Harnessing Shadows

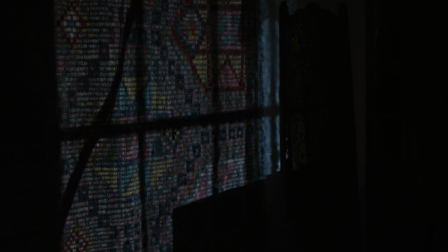(0:00)
All right, yeah, here we go. We're going into it, and action. So let's say you're shooting a spooky scene and you want it to feel dark and scary. So you try turning down all the lights. But now you can barely see anything. It's dark, sure, but it's also noisy, and it's hard to tell where you're supposed to look. But when you bring your lights back up to get proper exposure, you see too much detail. There's no mystery in the image anymore. So how do we light a scene to feel dark while still making sure the audience can see everything we want them to? The paradox of making scenes feel dark while still conveying information clearly is one of the tricks of great cinematography.
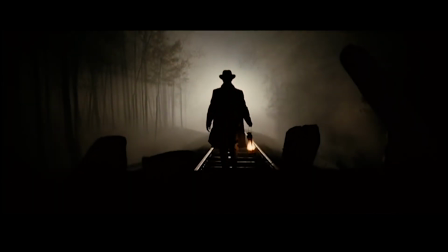(0:38)
See, shadows, much like light, are just another tool in your toolbox. It's the ink on the paper, the mystery and the magic and the terror of cinema.
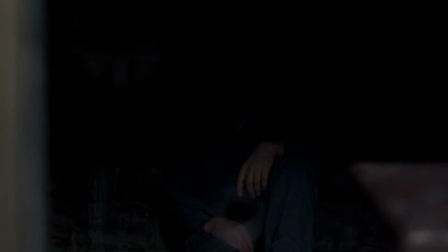(0:45)
It allows our imaginations as an audience to run wild. In this lesson, we'll go over 3 techniques where you can let shadows do the heavy lifting for you. A disclaimer. Today we'll be going over on-set lighting techniques that can apply to any camera from an iPhone to an Alexa. The concept of creating and controlling darkness in camera will be addressed in another video. So to get started, let's take a look at some examples from Harold, a short in the Halloween spirit that we filmed specifically for this tutorial. So let's say you want a subject to remain completely mysterious. Perhaps you want the audience to know that they're there, but you don't want them to know who they are. You can do this by creating a lighting effect called a silhouette. So what is a silhouette?
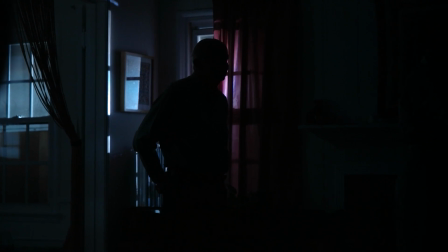(1:28)
Simply put, it's when your background is exposed, but your subject is not, removing all details and turning them into a dark shape.
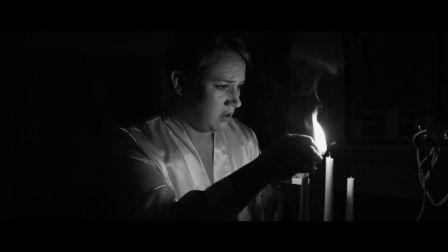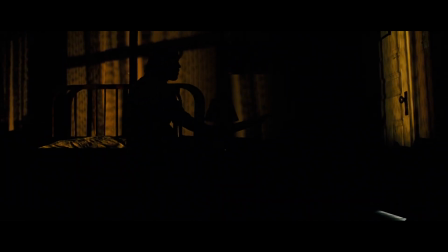(1:40)
And there are lots of ways to accomplish this. You can light your background instead of your main actor, or place them in front of a window with light coming in,
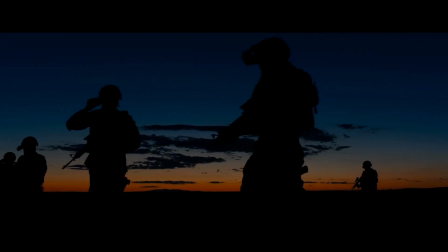(1:47)
shoot them in front of existing natural light, or really anything else you can come up with. When you're on set, a good way to make this possible is to keep the lighting for your background and your actor separate. Just take this hallway for example. John and I are being lit separately than the rest of this hallway, so when we do this, we are now silhouetted by the brightly lit background.
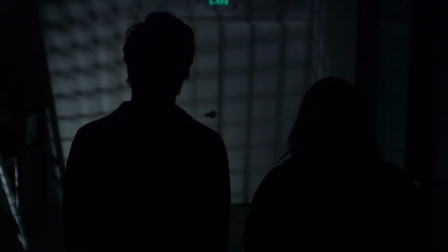(2:08)
What you're seeing here is an important concept in cinematography called separation, which means there is a clear distinction or contrast between the subject and the background. This applies when the subject is dark and the background is bright, or vice versa, but not every shot requires separation. In certain instances in our short, we lit our subject from the front and let our background go completely dark, allowing the details of the space to remain a mystery, just like we're doing now.
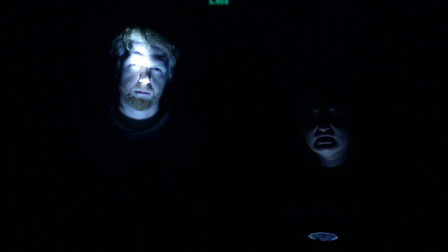(2:33)
Now that we're familiar with separation, let's take a look at another lighting technique that puts separation to work.
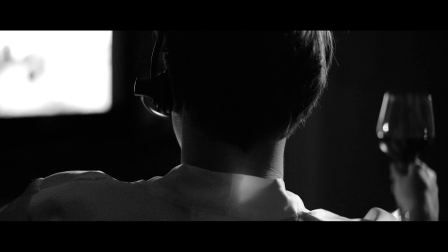(2:42)
Edge lighting is a type of backlighting, which is exactly what it sounds like, lighting a subject from behind relative to camera.
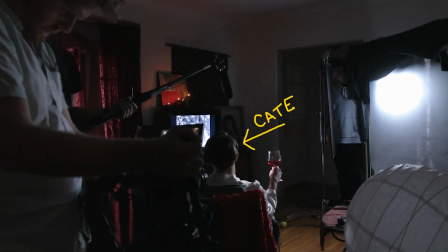(2:49)
Let's take a look at this lighting setup. Notice that Kate, our subject, is kept in between the camera and our light source, a 1x1 LED.
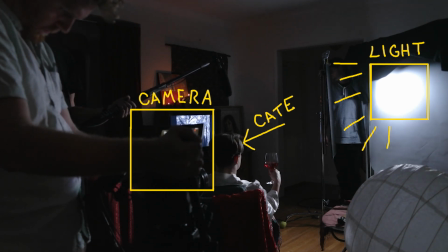(2:56)
The source is located behind her and to the side, facing towards camera.
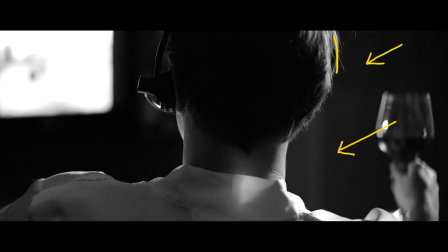(3:00)
Unlike with silhouette where we don't light the subject at all, we are lighting our subject, but we're lighting it in such a way the shadows it casts are facing towards camera. This allows us to keep things looking nice and dark. And as John said, edge light is only one variation of backlight.
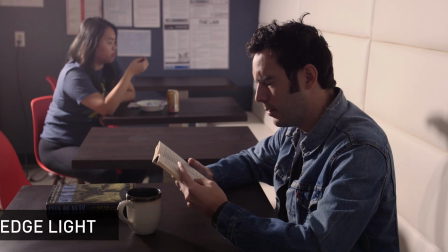(3:15)
Here's an edge light, which you just saw, which comes from behind and to the side of the subject.
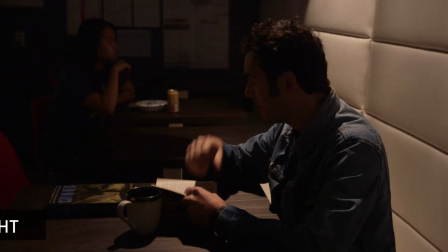(3:20) Come on, I'm trying to read.
And here's a hair light, which is behind and from above.
That's pretty nice.
And here's a true backlight, where the light is coming from directly behind the subject.
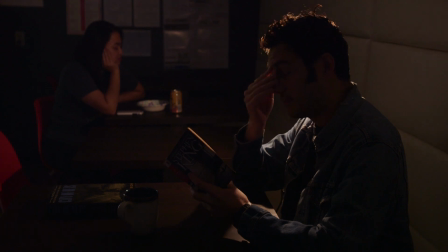(3:31)
Again, notice how all of these forms of backlight create separation by defining the edges of our subject and creating shadows and keeping them from blending into the background.
Could you ask them to stop? They listen to you. I don't know what you're talking about, dude.
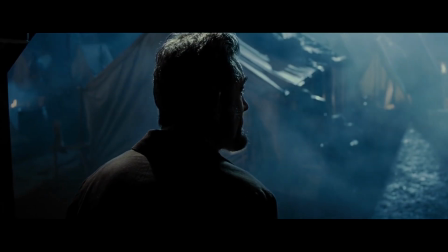(3:46)
This kind of lighting, with the dark side to camera,
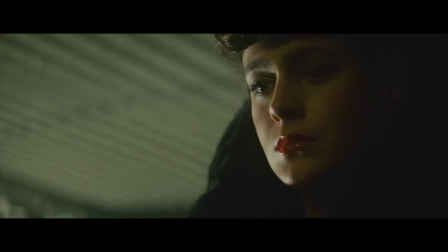(3:49)
is extremely popular in cinema because it naturally creates contrasts and separation on the subject, and often implies conflict within the character.
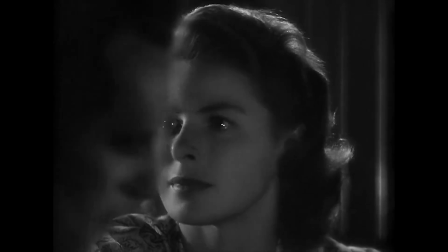(3:57)
But there's one more type of shadowy lighting that might interest you.
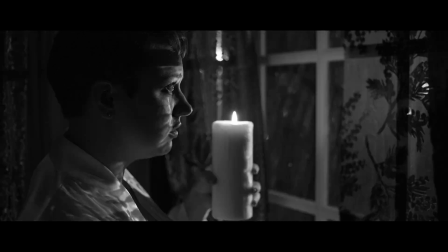(4:02)
Here you see Kate's whole face is lit, but the light is broken up by shadows created from the rain and the curtains.